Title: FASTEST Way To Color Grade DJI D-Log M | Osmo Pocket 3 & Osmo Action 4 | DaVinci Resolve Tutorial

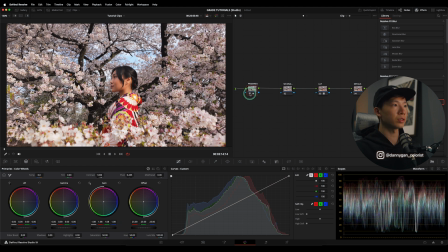(8:16)
So I don't want to go overboard with this, right? Just a little bit in order to pop the image a little bit more. And once I'm done with that, I see that it's slightly too warm for my taste, right?
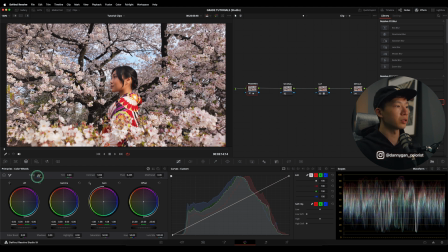(8:29)
So I want to reduce down the temperature a little bit. I'm going to go into my temperature slider here and just reduce it down. When you reduce down the temperature, you get a very nice and clean look, and you can even pop the skies out a little bit more.
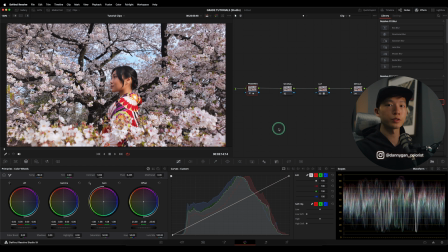(8:42)
So another thing that I like to do for most of my grades is also use the custom curve and using the editable spline. So if you know my channel, you can watch this video to know more about editable splines. But what you have to do is go up to this three-dot menu here and turn on your editable spline, right?
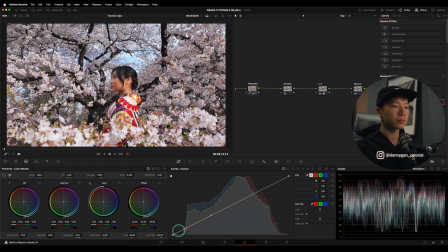(9:00)
And then go to the black point here, click on it. You will see that this line will appear, which is your spline.
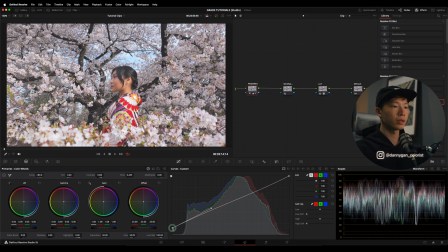(9:07)
So I'm going to lift up my black point, and then using the spline, I'm going to drag it back down.
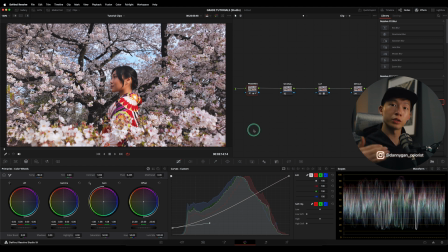(9:13)
And this creates a very nice contrast, smoother contrast, in order to not make it look too digital. So I'm not going to go too overboard with this, just something like this. And I'm happy with that.
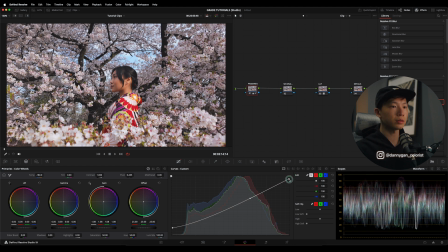(9:28)
And I'm going to do the exact same thing to the top as well. Drag it down. And then using the spline, drag it back up. Right, not too much. Maybe this is a little bit too much. Right. So I don't have exact values that I'm going for over here.
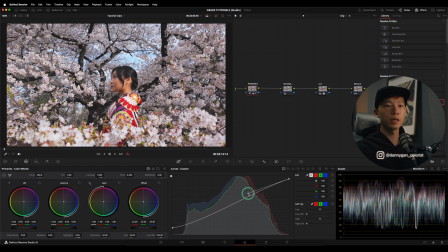(9:45)
I'm just going by eye on what I see and not to clip this image, of course. So I think in terms of overall corrections, I'm doing everything in the primaries already. There's nothing much that I want to fix in terms of the overall image right now.
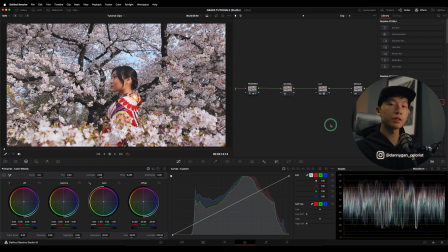(10:00)
So I'm going to move on to my secondaries node. So in the secondaries is where you start to pick things out and try to fix them individually instead of doing a very macro level adjustment in the primaries,
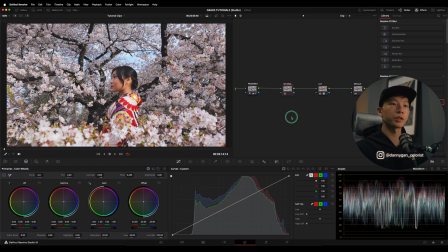(10:12)
which is affecting everything. So in the secondaries, I actually want to create more nodes because we can't pick things out in one node itself. We have to separate out each individual sections of the frame itself. So I'm going to create some parallel nodes using option or alternate P. I'm going to create two,
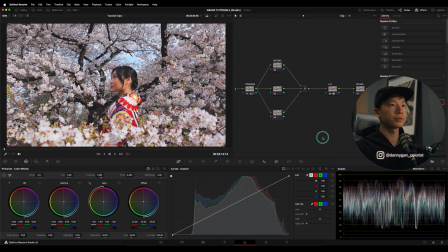(10:32)
and then same thing, I'm going to right click and clean up node graph. So in my first secondary node, I'm going to go into my power window, into the circle window, and then I'm going to put this window onto her because she's looking a little bit too dark.
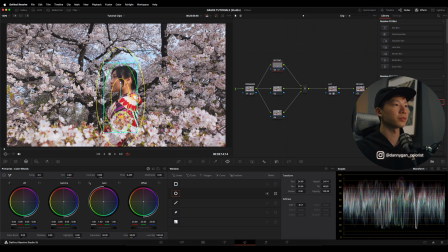(10:48)
So I can just roughly shape it onto her face or her whole body in this case, right? And I'm going to do the adjustment in the gain. So let's lift that up a little bit. So if I lift up the gain, you can see that the shadows are also getting lift up as well.
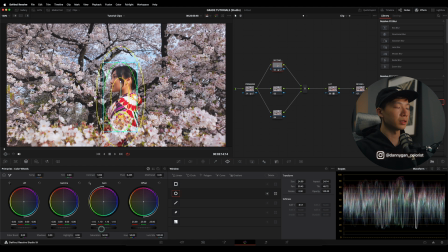(11:07)
So I'm going to counter that. Let me reduce this a little bit first. Maybe 1.08. I'm going to counter that by using the lift to negative 0.2.
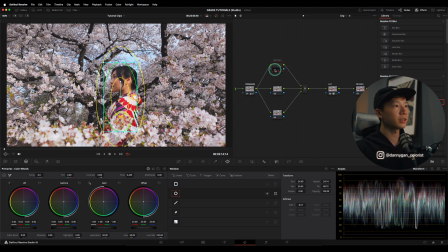(11:20)
So if I turn this on and off, you can see that she is being brightened, right? But it's not affecting the blacks too much. Maybe I want to go a little bit lower as well in order not to clip the white part on her shirt over here.
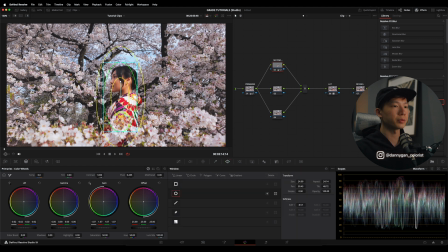(11:38)
So once I'm done with this window and the adjustments, I can of course track this window back and forth.
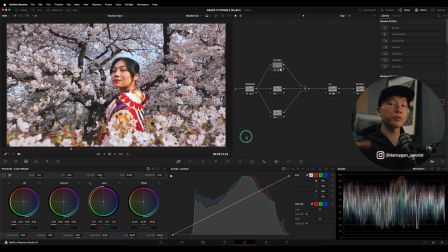(11:45)
And I'm not too particular on how accurate it tracks because it's a very wide adjustment.
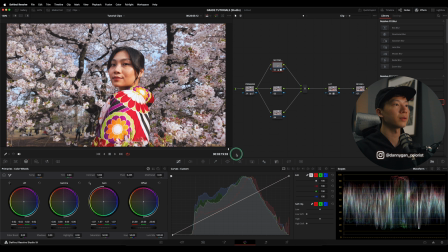(11:51)
It doesn't have to be, okay, now I'm seeing that once I reach here, she is actually looking too bright. So I'm going to reduce down the gain a little bit more in order not to clip too much. So I'm going to stop at 1.05. I think this is a pretty good point.
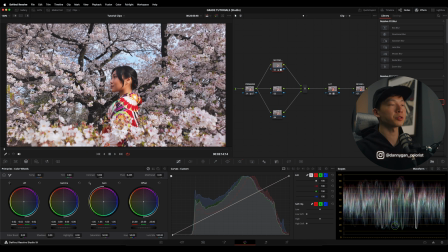(12:11)
But this is my hero frame, so I'm going to continue using this frame.
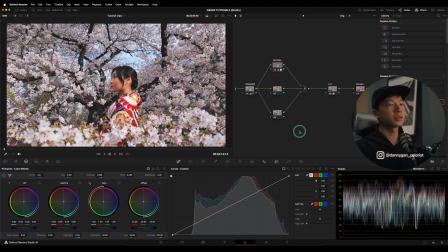(12:15)
All right, so the other thing that I'm looking at, I'm seeing that needs correction is this part and also this part of the sakura, the cherry blossoms, because it's looking a little bit too dim, right?
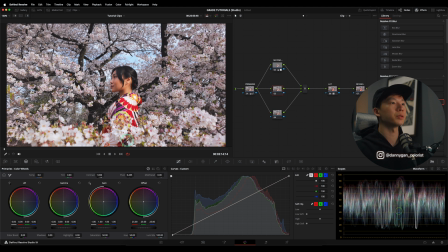(12:29)
I want to brighten that up in order to complement the whole frame to make it really pop in your face.
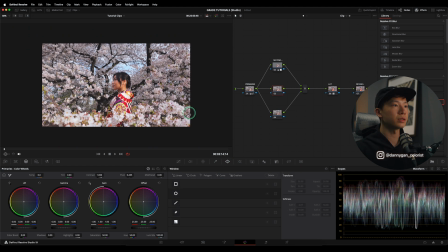(12:35)
So what I'm going to do is using either a circular window or you can draw your own window using the curve. But most of the time, I'm mostly using a circle window because it gives you the smoothest results, right? Something like this, shape it onto this area, make it super soft.
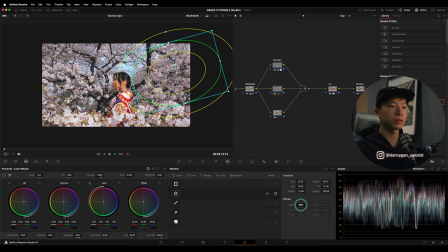(12:53)
You can drag out this line to make it soft, or you can also soften it using the soften over here.
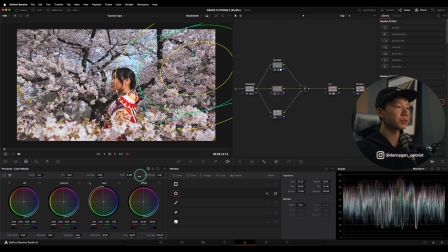(12:59)
It's the exact same adjustment. So the adjustment that I want to make over here is, of course, to brighten it using the gain again, right? So just by brightening this, you can see how much difference before and after.
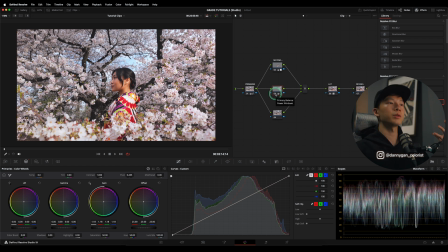(13:14)
It's so much difference. It really pops out the sakuras even more, right? And what I'm also going to do is using a little bit of color boost because sakuras are a little bit white. So I just want to increase that pinkish tones in the sakura.
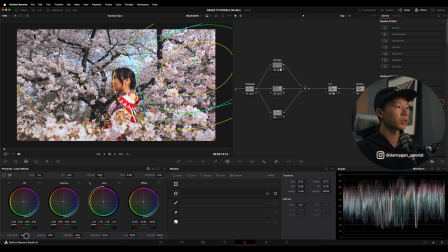(13:31)
So I'm going to go maybe 8 on the color boost. And you can see that it pops so much more just like this.
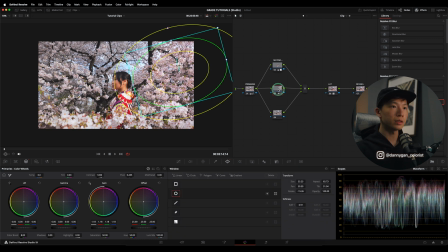(13:42)
I'm going to do the same thing for the left as well. So I'm going to copy this, go over to the fourth node and paste it. And then drag the window over to the left side of the frame.
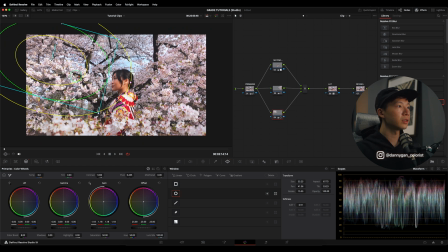(13:55)
Okay, so if I drag it over, you can see that it's a little bit too bright on the sakuras right now.
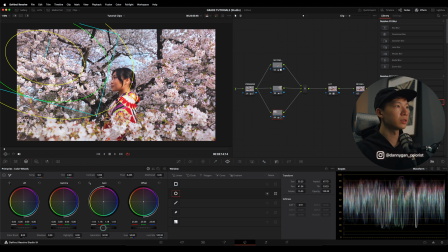(14:02)
So if I do it separately, I can adjust only the left side without affecting the right side over here. Right. So I can reduce down the gain,
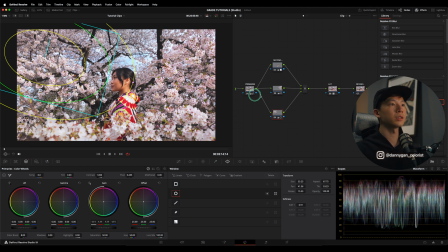(14:15)
make it not too burst, and also I feel it needs a lot more color boost compared to the right side because it's more dull. So I'm going to increase the color boost on this side to around 20. Yeah, something like this.
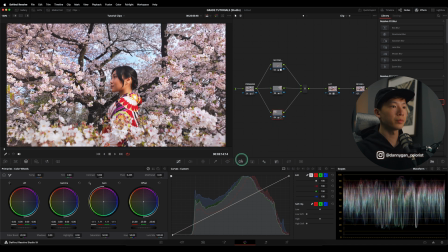(14:35)
And of course, you can track these windows as well by going into the tracker window and track it back and forth, as well as the other one, track it back and forth.
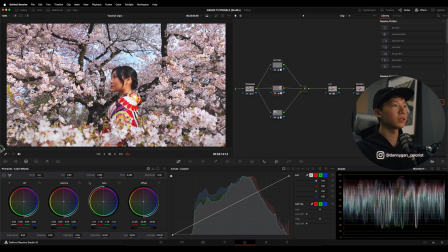(14:48)
So now there's something that I'm seeing that I don't really like, which is her skin is a little bit too orange. So I can go back into the primaries, go into my curves, and there's a curve called hue versus set, which controls your saturation.
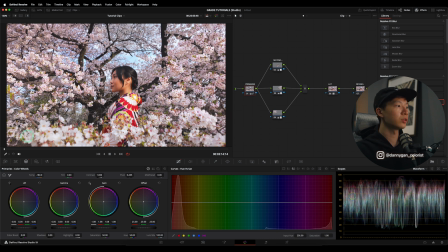(15:05)
So you can use your eyedropper tool on your viewer. If your eyedropper tool is not turned on, you can go down to this menu here and use the qualifier and then click on her skin. There's a point that will be made on the hue versus set curve, and you can just drag this point down
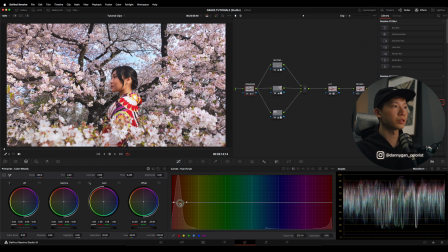(15:23)
and it will reduce the hue that you have selected, which is orange in terms of the saturation. So I'm going to reduce this to maybe 85-ish. So I'm looking at this, which is 0.85 saturation.
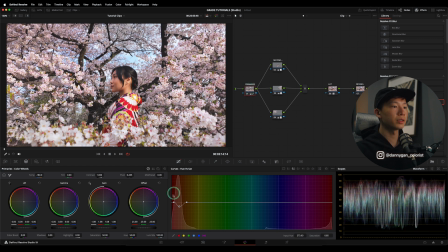(15:38)
And you can see that, yeah, so I can't really see the adjustment alone, but something like this. Just a slight adjustment, but it makes the frame a lot more believable. If you like that orange, you don't really have to do this step, but I just find the orange a little bit distracting.
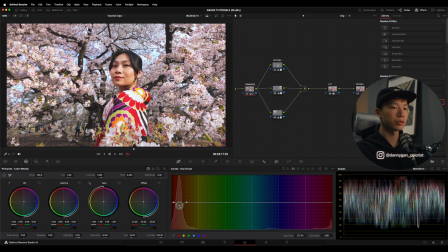(15:55)
So yeah, right now it's a little bit too white. So I'm going to increase back the orange to maybe 0.9-ish.
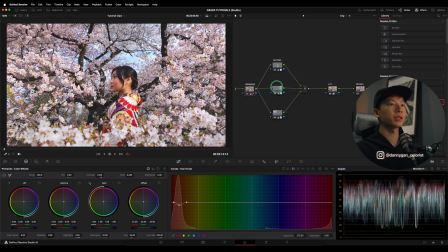(16:01)
So that's more or less done for the grid already. We have our corrections, we have our secondaries, we have our LUT. But the last thing that I want to add is details. I don't really want to sharpen this because it's not supposed to look sharpened. It's supposed to look very dreamy, very soft.